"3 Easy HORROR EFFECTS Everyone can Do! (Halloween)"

Hey guys, welcome back to Cinecom.net and our weekly series Copycat Friday, in which we try to recreate visual effects from famous movies and music videos. And it's that time of the year again, Halloween, so we are going to recreate 3 different horror effects from famous movies and series. So without further ado, let's get spooky.
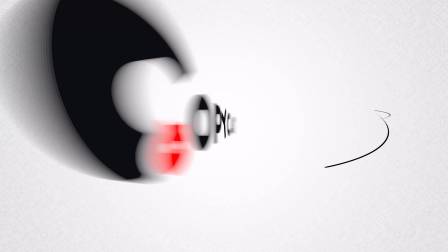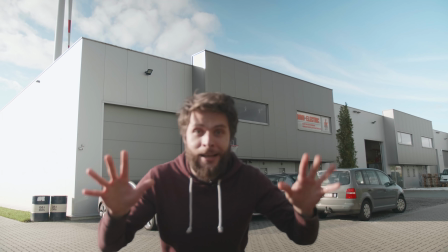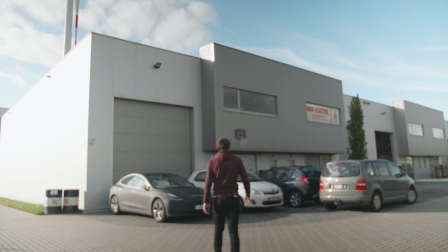Well, hello. Do you want to hear a scary story on how we built a set?
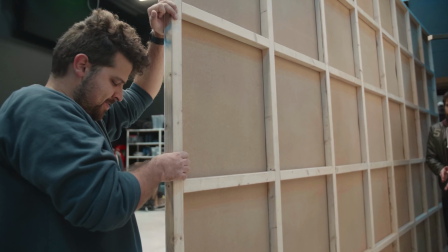You can do it. I'm a great chef. Right here. Come on.
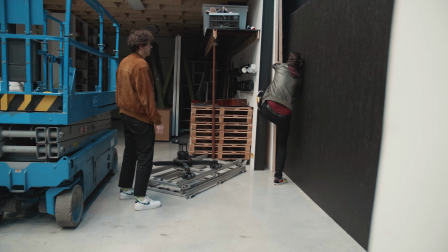Toppy. Lorenzo.
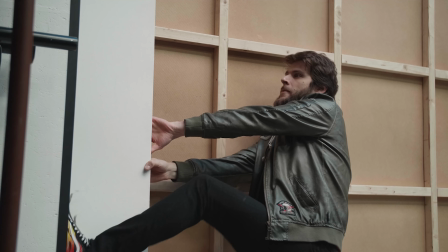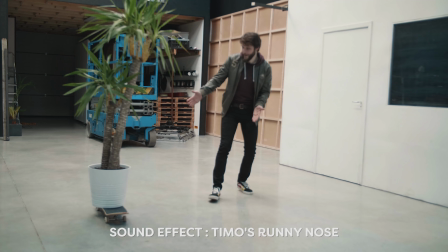Skateboarding planned. Do a kickflip. You added a kickflip now, Timo?
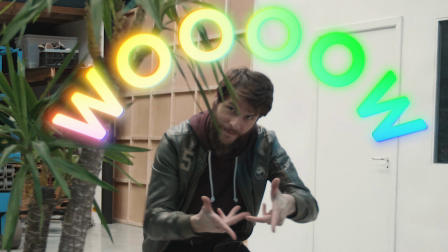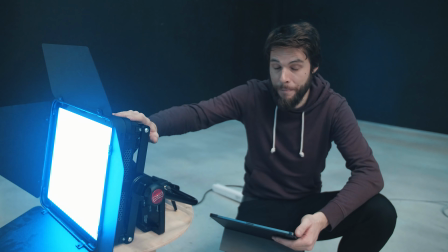For the television, guys, we're using the Rhodolite Titan X1, which comes with a bunch of built-in effects, and one of those effects is a TV simulator.
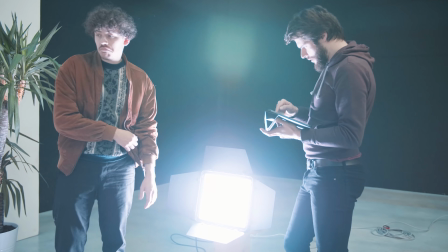So it's just going to shine the TV light onto the talent, and that way it seems like he's watching television, but in reality it's just a light. Now if you don't have one of these lights with built-in preset effects,
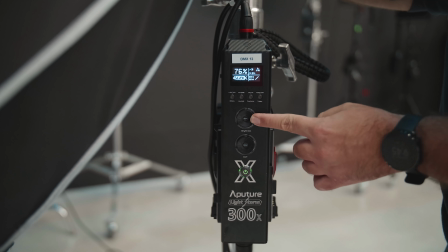you can also just use a normal light and just kind of like dim the intensity of the light and just kind of make it like flicker a little bit or change it manually, and that way you also get that same television look.
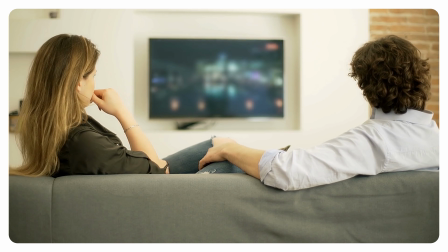Or of course you can also use a real television and just use that light, but usually it's not enough light unless you're shooting in a really dark scene.
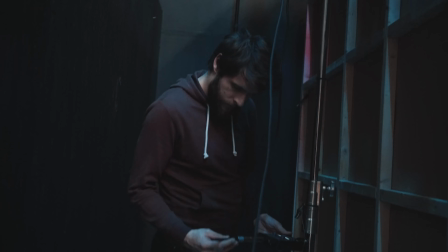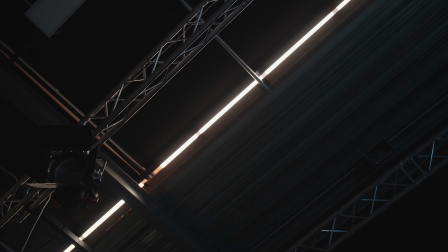The first effect is inspired by this super creepy floating effect from The Haunting of Hill House.
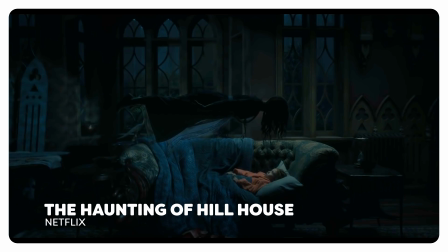You can see this woman hanging above a couch where a child is sleeping. Immensely scary and well done.
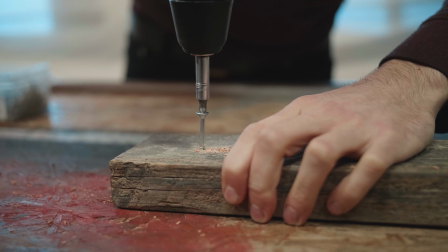Of course, we are going to do this practical. First, we built a huge contraption where our talent could lay on and eventually come into the screen.
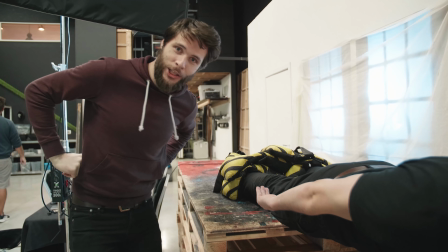And it worked perfectly. If it looks stupid and it works, it ain't stupid.
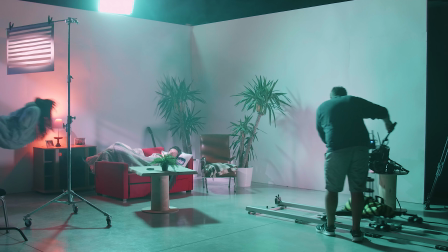But we found out that we were limited in our movements and positioning of our creepy Lorenzo. So we went back to the drawing board and found a new idea. We are going to use Justine, our mannequin. Now I know that not everybody has a Justine for their own, but you can buy one really cheap or even get it for free. Clothing shops often throw away their old mannequins, so you can always keep an eye out for that. Of course, you can use whatever you have laying around as long as it looks like a human.
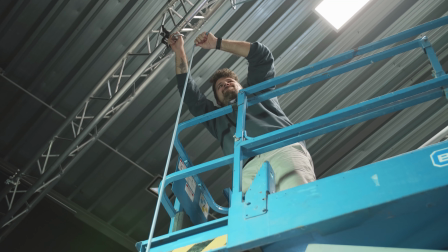But what did we do in our new idea was hanging Justine from our ceiling with a rope, and that's it.
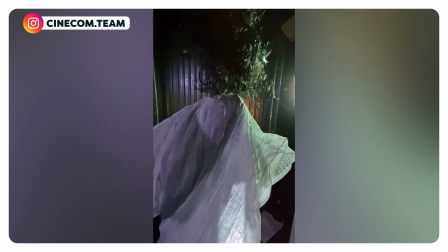Yeah. Now for the whole scary effect.
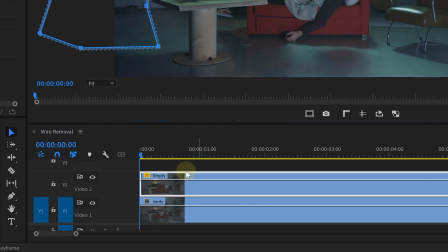Of course, we need to remove the wires from the hanging lady, but we can easily do that with an empty shot and a mask in Premiere Pro.
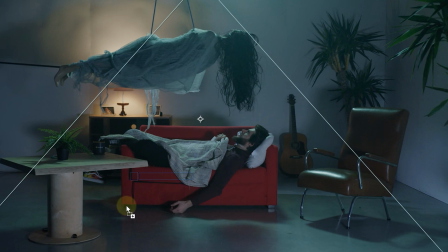Or we can use the wire removal tool in After Effects. Just drag it to your shot and place your start and end points on the right spot.
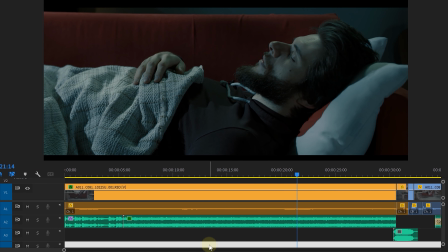Now to make the effect creepy, we played around with the editing. First we started with a very long intense dolly movement towards our sleeping actor.
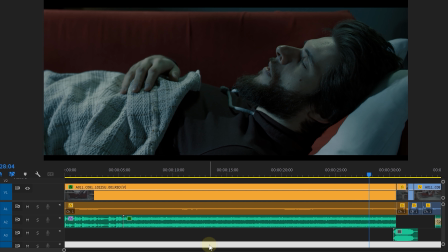With sound effects and the eerie length of the shot, you are building a mood.
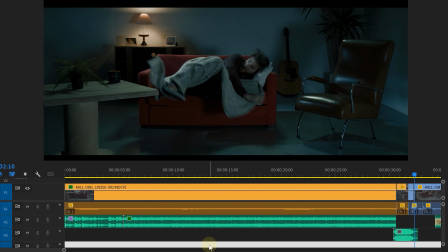And poof! Surprise, we cut to a long shot where the lady is hanging above our talent. We call this a jump scare. Emphasize this with sound and bada bim bada boom, you have yourself a cool scary effect.